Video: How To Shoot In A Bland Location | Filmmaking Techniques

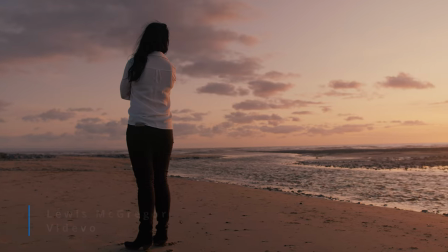These clips are from a series of personal projects and one thing that you will note is that for the most part they generally take place outdoors.
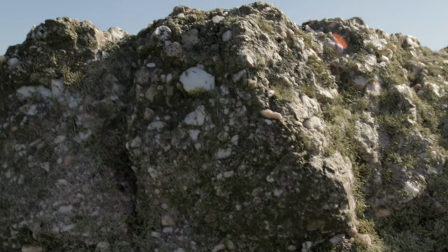Now this isn't for the fact that I don't like to film indoors but more so that when I'm creating passion projects the availability of interesting looking interior
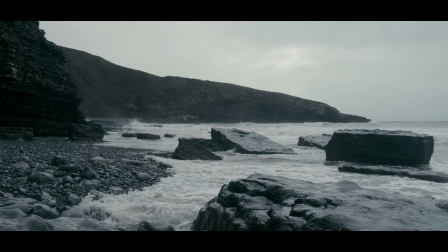locations I can nab for free is very slim and as a result it's always somewhat challenging to create a cinematic looking image when you have nothing
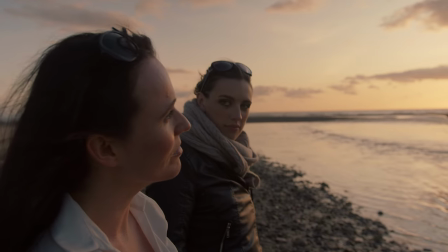to work on but white walls.
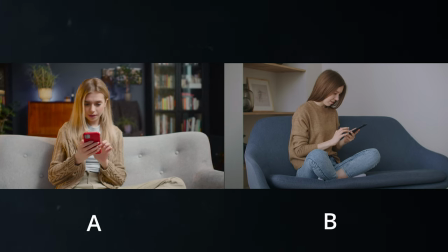For example take a look at the following presentation of clips that share similar models and actions, and tell me what do you perceive as the better clip?
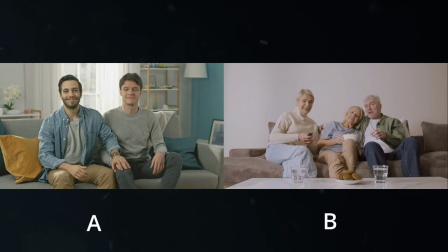A or B? I would wager that in most circumstances you have picked option A. As to why,
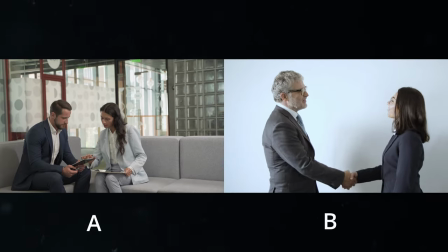I wouldn't say it's down to the camera, the lens, or even the camera movement, but instead it would be down to the location.
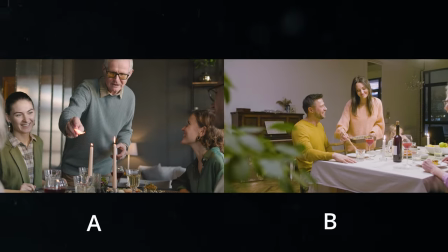The locations in clip A have far greater depth and character,
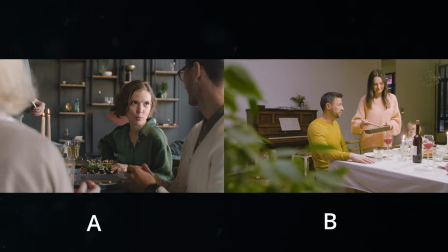while the locations in clip B are situated in bland environments with white or magnolia walls.
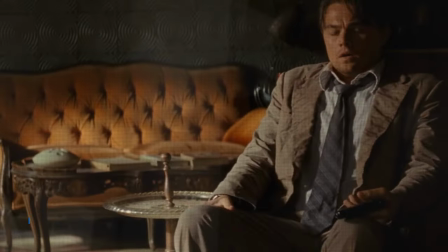You will often notice that in film and TV you will rarely see a location has plain white walls and it's because the location itself is just
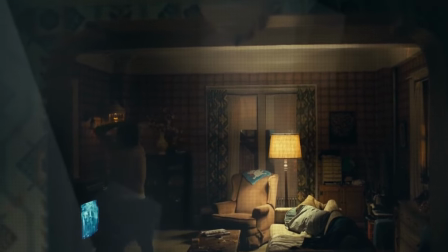as much as the character as the actual character on screen and the location that's being given the landlord's special isn't very character friendly.
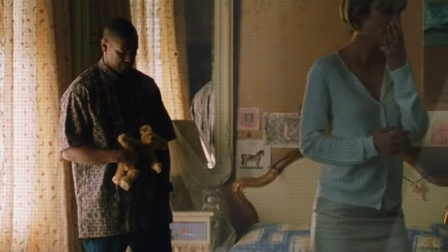But even in films that do present scenes that have to be in a location of a bland colour like a hotel room you'll know as to how far the
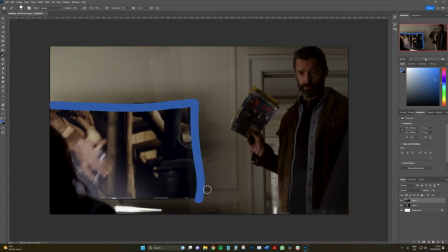set designers go in order to introduce shapes to the location in order for the scene to appear visually pleasing even if it's in a bland location.
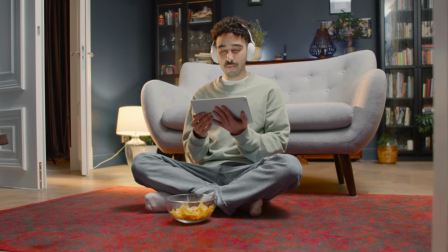However as low-budget filmmakers, students or for those just starting out it's not always practical to acquire or be in a location that you can modify.
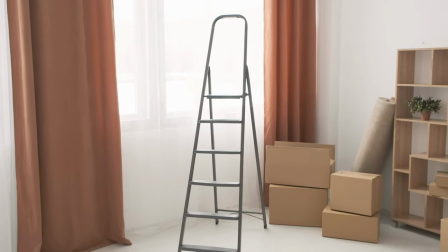Therefore if you have to film in a rented apartment or an office here are a few tips that
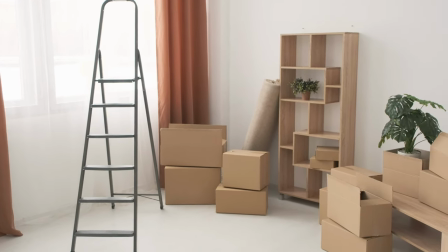you can follow in order to create a more visually pleasing composition in a boring location.
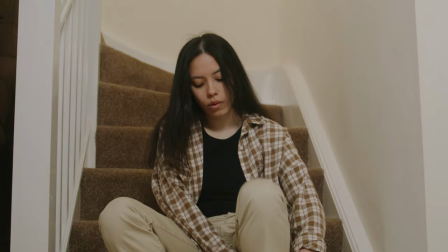Today, we will take this scene of the subject, tie in her shoes on the stairs, and make it look like this. Okay, so there are going to be three things that we're going to be looking at when filming in a bland location. It's going to be the lighting, the camera angles and focal length, and finding the organic shapes within the location itself. See, when you're in a location where we can't modify the walls with paint, decor, or wallpaper, it's going to be kind of like putting a plaster over a large wound where we're not going to be fully able to get the results that we want but we can make it slightly better. First off, I've previously talked about using soft light when filming subjects because it's not going to be too harsh with contrast and hard light. However, in this environment, this is the last thing that you're going to want to use. As you can see on our subject, there's literally no shadow and no contrast. But additionally, that's happening because of the white walls and the white ceiling and the magnolia walls.
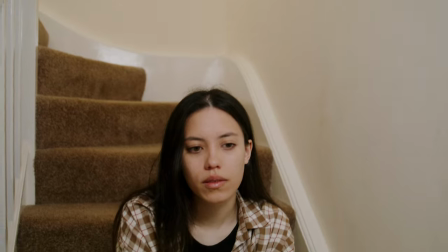It's creating a lot of bounce light, which is then giving it a sort of ambient feel. we don't want that because the one thing that we need to do is stop our images from falling flat and when you have light spilling everywhere it's going to create a flat image so instead I'm going
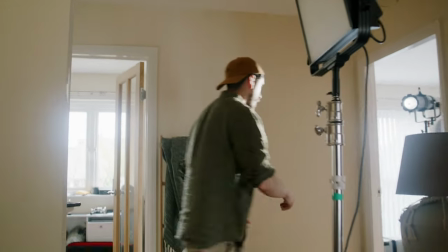to turn this off and what we got over here is a
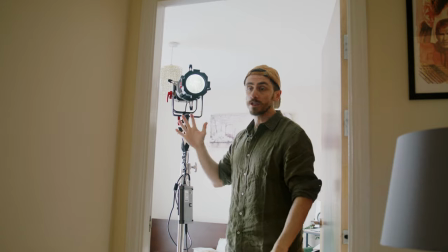nice hard light with an aperture spotlight mount we have done a video on what the spotlight mount is this is now hitting our subject and as
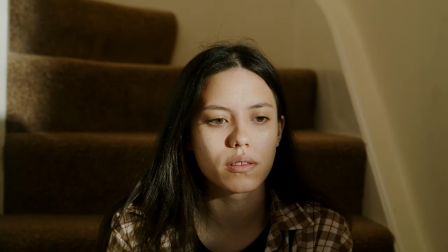you can already see there's a lot more contrast to her face and as well it
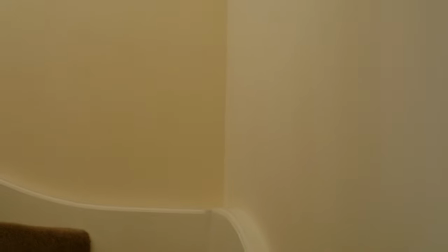stopped the light spill from behind her giving her more focus in the image. Okay I'm just going to turn the light on for this segment. Now we've covered the lighting next thing is camera angles and focal length. So again the idea is in a location like this we want to stop it from falling flat. If you're filming with a 50 millimeter or 70 millimeter from directly head-on
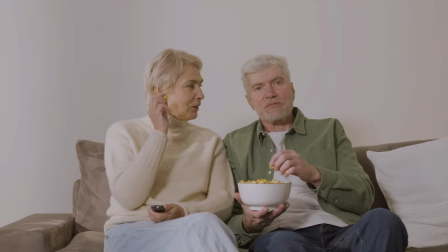then it's going to to compress the background to the point where we're not gonna see anything in between the subject and the background,
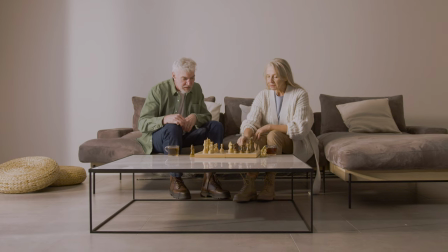and that again is gonna make it fall flat. So the first thing that you wanna do is switch to say 24 to 35 millimeters.
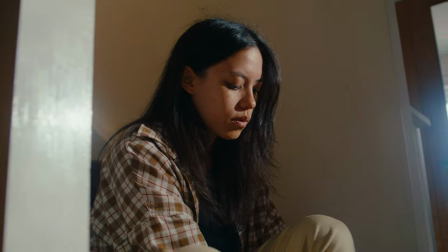So we start finding the shapes within the location, the banister, the edge of the wall. We're adding a lot more shapes and lines throughout the image. Next, we wanna shift the camera over say 45, 50 degrees. So we're coming in from the side almost.
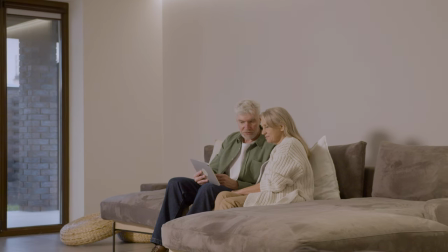And again, that is gonna introduce some more leading lines to where our subject sits rather than just seeing the subject sitting on the stairs up against the bland background. Okay, so we've got lighting, camera angles and focal length done. The final tip is about organic shapes. With the camera now positioned slightly over there, we've already got a number of different shapes introduced into the scene from the railing banister to the steps themselves.
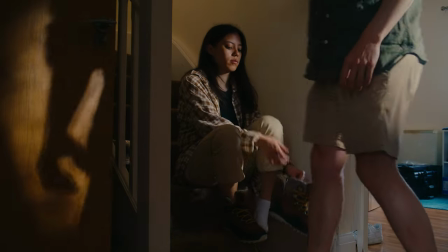And even we're going to have this door just slightly open as if she's just walked up the living room, just again to introduce some, a little bit more momentum and shape into the scene. but we don't have to stop there.
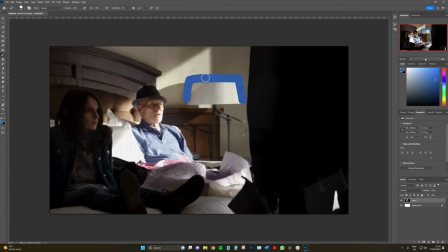Again, like that Logan example I showed in the start of the video, we can introduce more shapes within the area.
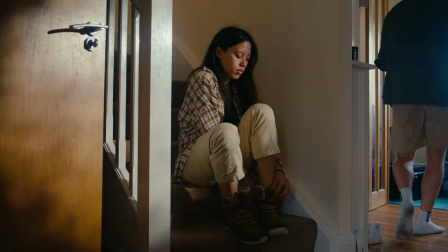And these doors, these don't need to be open. We can close these.
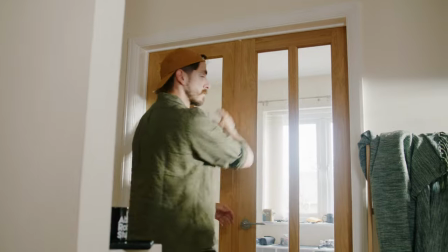And now what we've got is six horizontal lines appearing in the background. So while we have not added any color, wallpaper, or decor to this location,
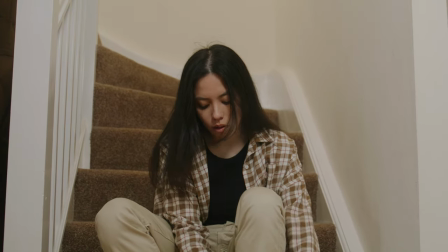what we have used is light and shapes found within the location itself in order to stop it from falling bland and boring. Now as I did note in the beginning this is like putting a plaster over a flesh wound. It's not going to make it look as great as you could if we could go in and fully paint up the set but it's going to be a far cry from that example shot where we're just using soft light directly head on.
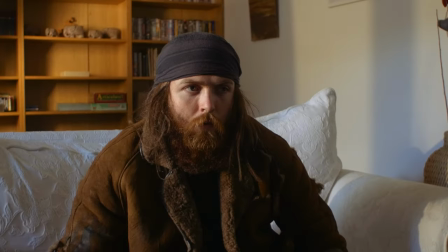Now this is one final tip I will leave you with.
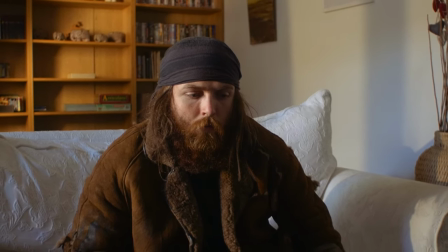In this shot we did have a bookcase situated in the background which is adding a nice amount of texture to the composition however that wall to the right
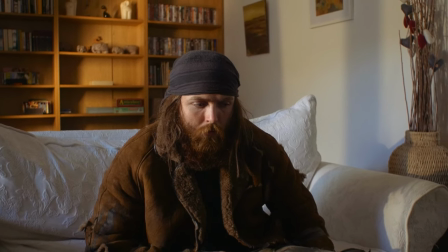was still very bland therefore we decided to place a series of flags in between the lights to create layers of contrast on the wall so
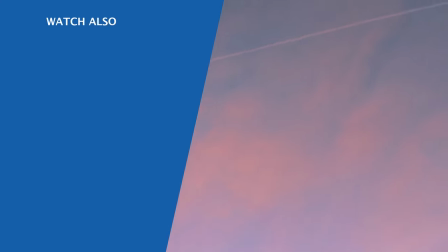i hope that you have found these tips useful hopefully you would be in the position to add some patterned wallpaper to the location at
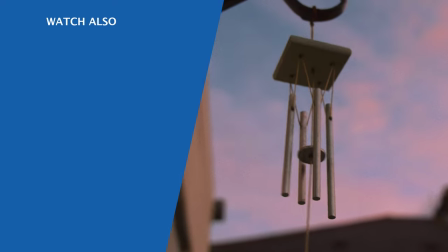the very least be able to add some shapes by hanging up a few picture frames if not you now have these tips until next time